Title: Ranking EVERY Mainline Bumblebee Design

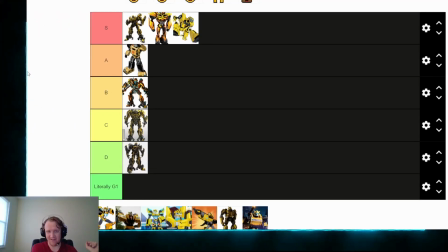Prime Bumblebee is in S tier. I love that design, though admittedly I am biased because I love Transformers Prime. Okay, the next Bumblebee that we're going to be taking a look at is Robots in Disguise Bumblebee.
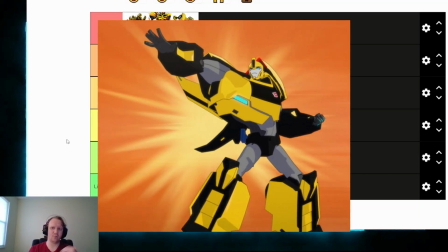Now, Robots in Disguise is a direct sequel to the Transformers Prime cartoon,
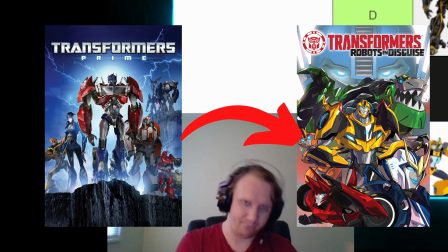which I just ranked, so I'm naturally going to the sequel next.
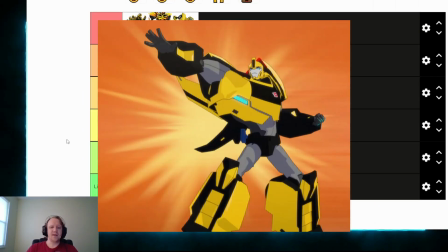RIDB is an interesting one because this take on the character of Bumblebee is trying to be a little bit more of a teenage young adult character,
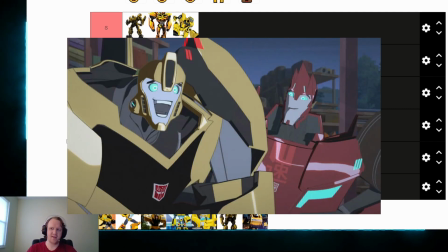whereas the original Bumblebee was more of a kid appeal or a young teen character who's, kind of trying to come into his own as a character, as a person. Here, the character is older.
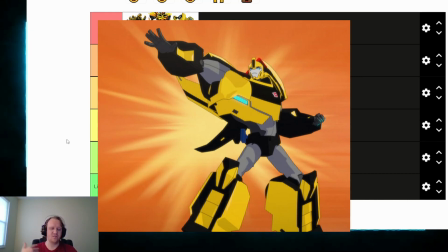He's trying to take on responsibilities. He's trying to be a good team leader, a good team player.
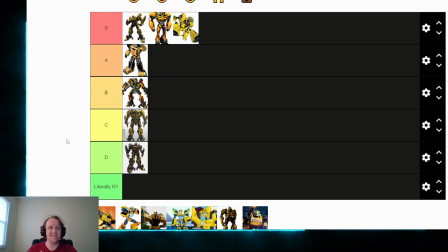And this is also the first time that he's consistently voice acted by Will Friedle, specifically.
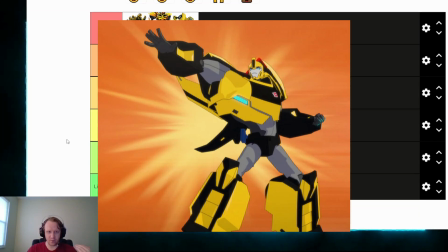So they had to significantly redesign the character from how he appeared in Transformers Prime to kind of fit this new direction. The design of this character actually takes a lot of inspiration from Hot Shot from Transformers Armada, I notice.
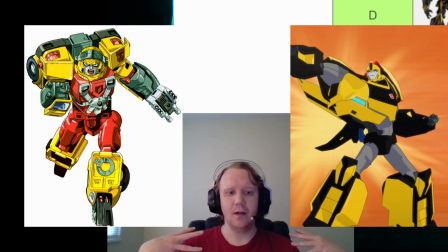He's a lot bulkier up top. And unfortunately, I think the bulkiness up top
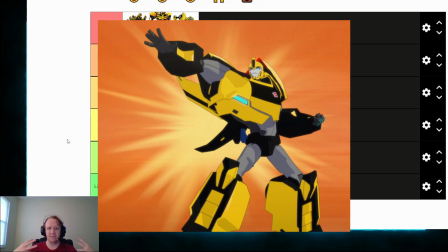kind of makes the design a little bit unbalanced. That's probably the biggest issue that I have here, is that he looks top heavy, but I think it's a decent design because it's trying to go for a more
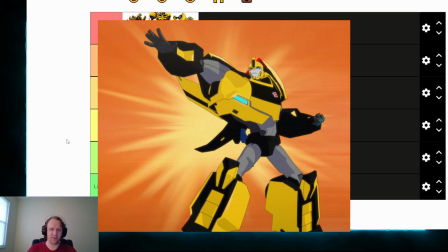matured, more adult, but still kind of learning the ropes type of character, trying to be a leader. He looks stronger. He looks distinct. He's got an interesting jawline. But no, yeah, I think this is a good design. It's solid. It's pretty good. I'll slap this one in A tier.
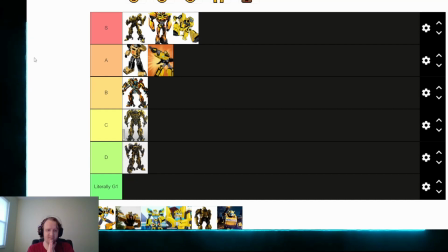It's going right next to G1. All right. So the next design I'm going to be taking a look at, I did say mainstream cartoons. And at the same time that both Prime and Robots in Disguise were airing, there was another Transformers cartoon on television.
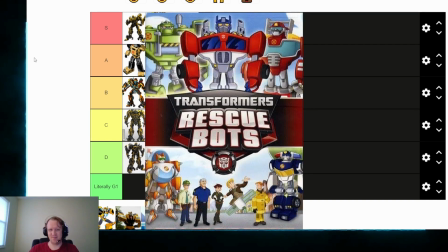And that was Transformers Rescue Bots. And yes, Bumblebee does appear in there.
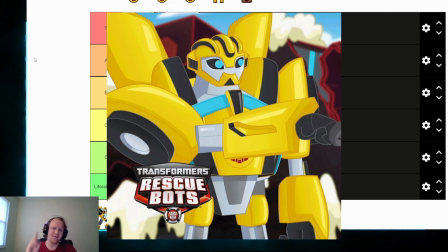Inconsistently, only in cameos, only in guest spots, but he is in the movie series Why did I say movie? There's no Rescue Bots movie. Anyway, Bumblebee's here. And I don't like it. This is not a very good design. It looks a little bit too alien.
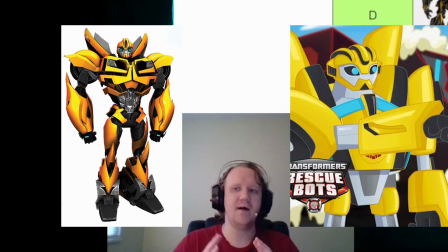It's very clearly trying to take the Prime design and simplify it to work with the Flash-style animation that Rescue Bots has.
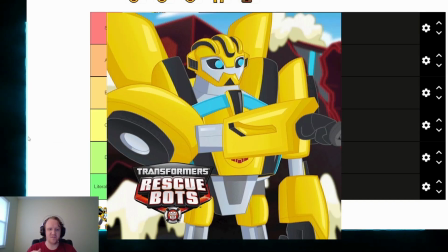Unfortunately, I think what this design lacks is just a lot of the more appealing elements of that Bayformers-inspired design that Transformers Prime did a really good job of capturing.
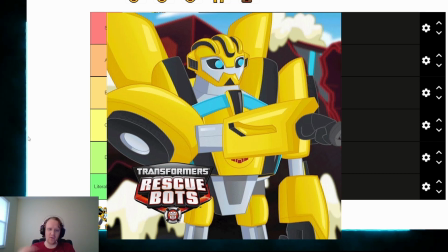It takes an already streamlined design and tries to streamline it further, and I think by buffing out as many of the edges as they can, they kind of lost something in the process, and that's my biggest issue. It kind of loses something in the design. It doesn't look terribly good, it doesn't look terribly appealing, it just looks weird, for lack of a better term.
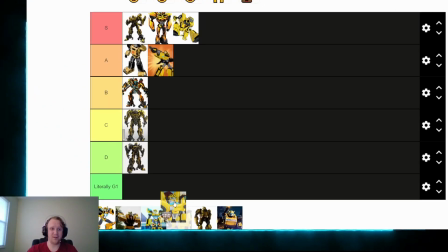Not too big on this one, so unfortunately,
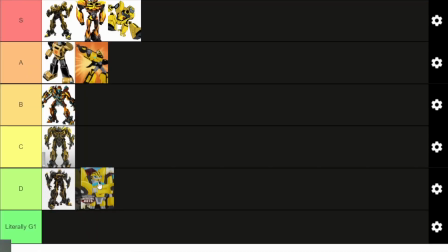you're going right next to Age of Extinction B. You're going in the D tier. Now, on the other hand, a Bumblebee design that I really like is the Rescue Bots Academy Bumblebee design.
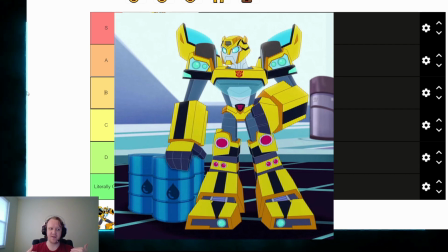This goes a little bit closer to what is often referred to as the Evergreen Transformers designs.
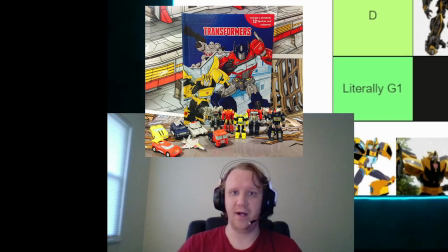Evergreen Transformers designs are created by Hasbro as a way for them to market Transformers toy lines outside of existing Transformers media, such as existing comics, cartoons, and movies.